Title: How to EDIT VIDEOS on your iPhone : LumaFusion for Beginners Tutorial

In professional video work, especially factual TV, music and spoken voice is often mixed using a technique called audio ducking.
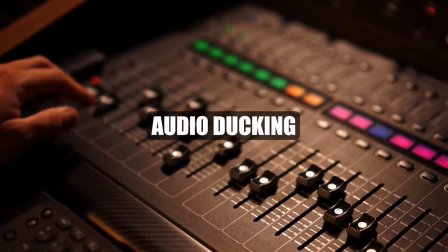(16:32)
Audio ducking is where we temporarily lower or duck the
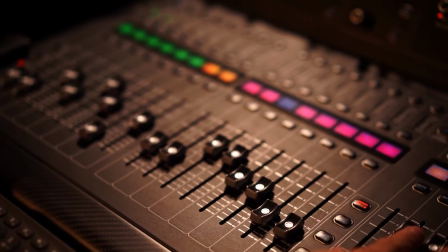(16:36)
volume level of one audio track as soon as a second audio track begins.
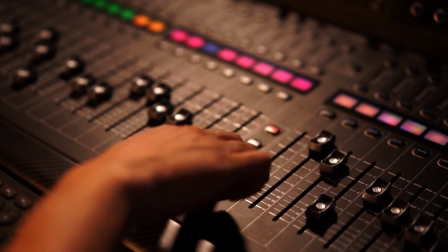(16:41)
This audio level is then returned to its previous level as soon as the second clip ends.
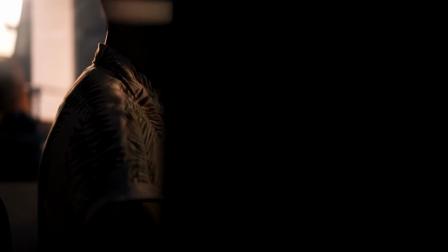(16:48)
So practically speaking, this is used to lower the level of music audio when someone starts speaking, and then boost it again when they stop. And LumaFusion has a handy little audio ducking feature. So here's how to use it.
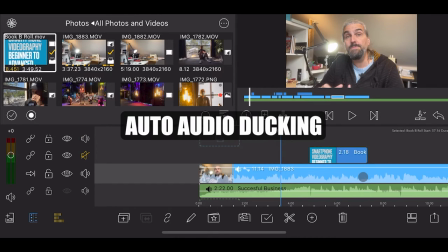(16:59)
Get back to the timeline and tap to select the file containing the spoken voice audio.
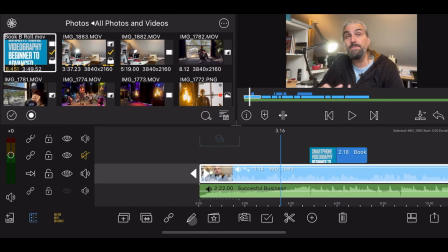(17:05)
Because it's combined with the video in this case, I can just tap the video clip and then the pencil button to edit.
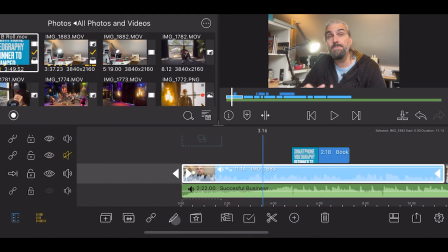(17:12)
At the bottom of the screen, we need to select audio settings by tapping the little speaker icon.
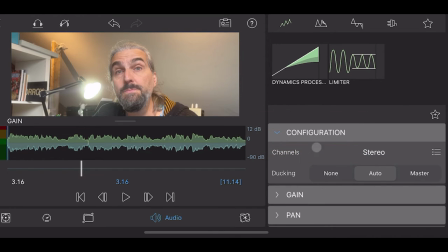(17:18)
On the right, open the configuration settings. Where it says ducking, we can choose between setting it to none, auto, or master. So we want to change this to master. And this means LumaFusion will now treat this audio as the most important,
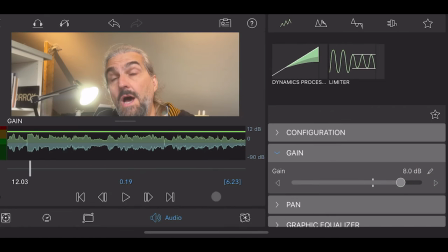(17:35)
and any other audio clips playing at the same time, and which are set to auto, will be ducked when the audio is playing.
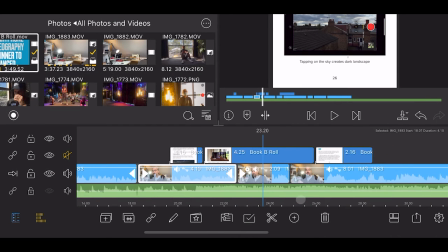(17:43)
So we need to go back to the timeline, click on the music file to select, tap the pencil button,
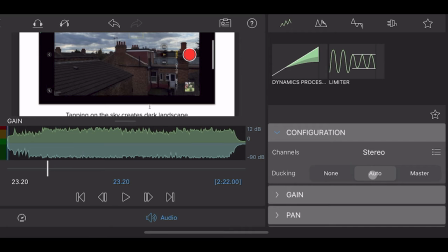(17:48)
go to ducking again, and make sure the music is set to auto. And it's set to auto by default, so once we set the master audio, that should be enough. Now when we play the video, as soon as the master clip starts, LumaFusion automatically fades the music down by a set number of decibels.
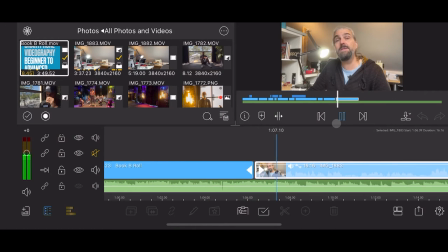(18:11) So if you want to join me there, the link is in the description.
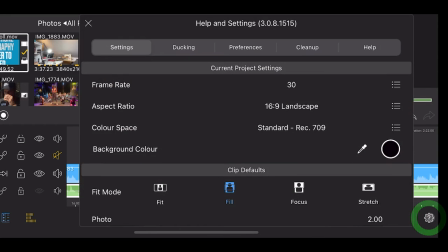(18:14)
You can adjust how many decibels by tapping the project settings button, select ducking, and scroll down to duck volume.
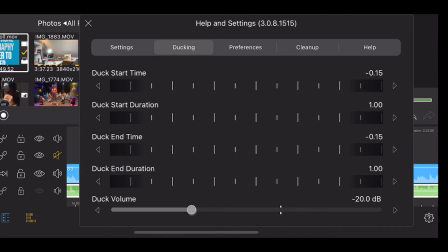(18:22)
By default, it is set to minus 20 dB. Now, if you find that minus 20 is too loud, that probably means that you need to turn down the whole audio track. I mean, you could set this to minus 20 or minus 30 dB, but then there might be too much of a dramatic difference between the loud and the quieter level of the music. Audio ducking is often used when a video transitions from a speaking section to what's known as a montage.
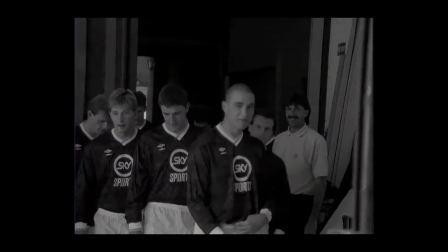(18:49)
When we have lots of short clips of video and we edit them all together one after the other, this is known in filmmaking terms as a montage.
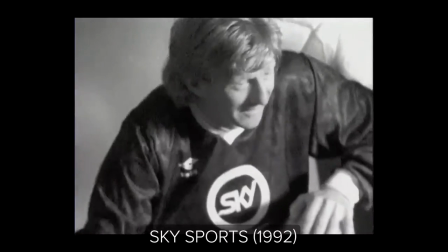(18:58)
A montage is used across all kinds of filmmaking: narrative fiction,
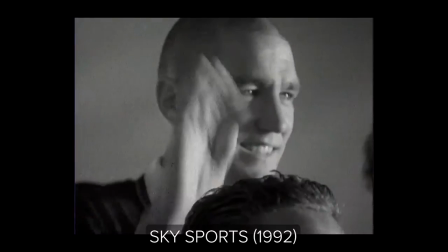(19:03)
documentaries, factual TV, sports shows, YouTube, and lots of others.
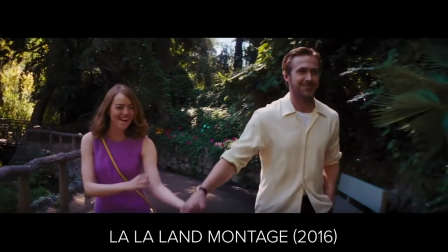(19:08)
The purpose of a montage is to create a dynamic video experience where time is
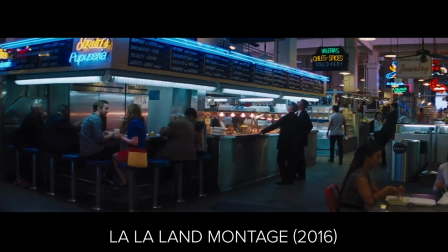(19:14)
compressed to allow more information to be shown in a shorter space of time.
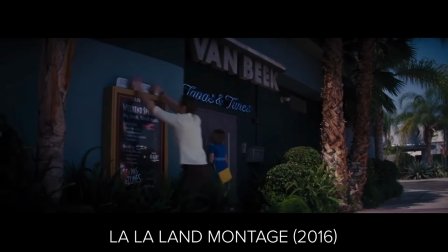(19:20)
Usually a montage does not include an actor or person speaking, although sometimes voiceover narration might be used.
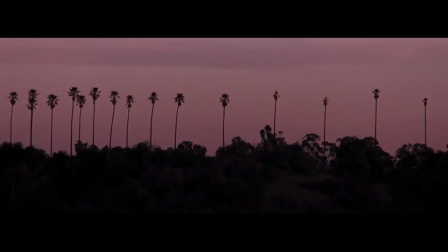(19:26)
So in a movie, we might use a montage, like a transitional section of the film.
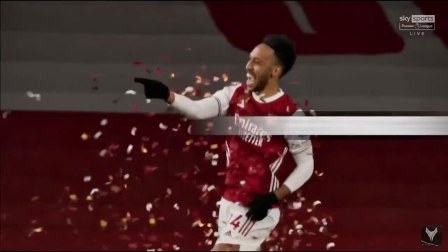(19:31)
So in other types of video, montages might be used to give an exciting snapshot of the video's content.
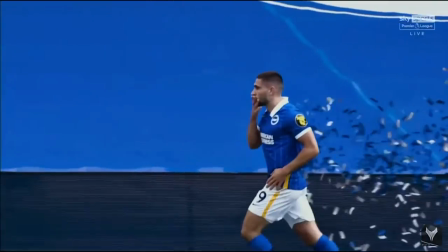(19:37)
A sports show might start with a montage of the most dramatic moments, cut together.
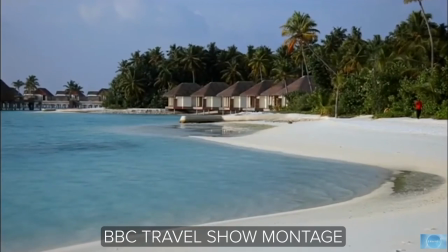(19:42)
As well, a montage could be used to show the best parts of a location during a
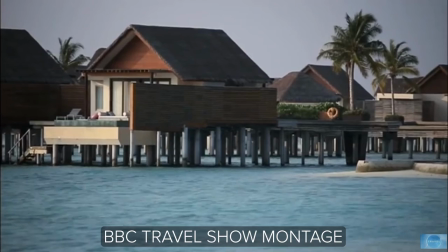(19:47)
travel video. Editing a montage is a lot of fun because we can edit the clips to music.
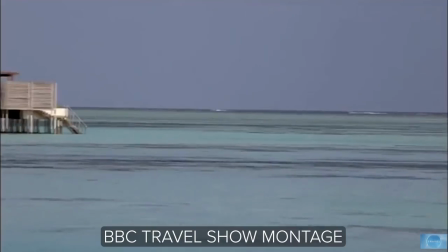(19:51)
And combining cinematic shots with music can really drive home the emotion you want the audience to feel. And evoking emotion in your videos is key to engaging your audience and keeping them watching.
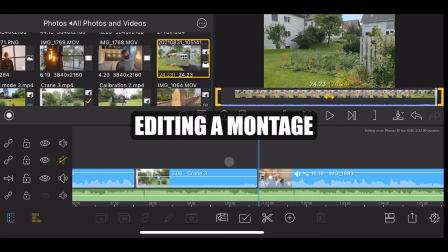(20:03)
So let's add a montage to this vlog. So far, we've only added whole files to the timeline.
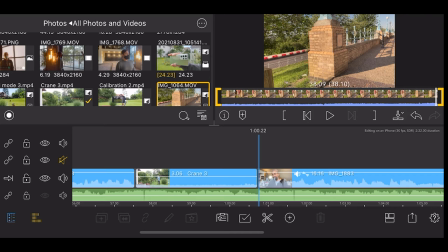(20:09)
But when we are adding lots of clips, we don't want to keep adding the whole clip each time.
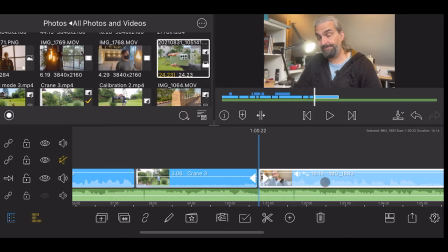(20:14)
Rather, we just want the relevant part.
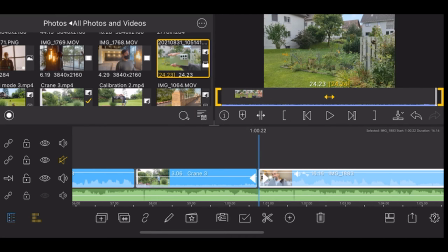(20:17)
When editing, much of our time is spent viewing clips, finding the good bits, and then placing them on the timeline with all the other good bits.
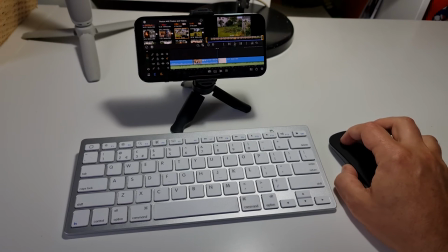(20:24)
Essentially, editing is a process of cutting away the bits we don't want.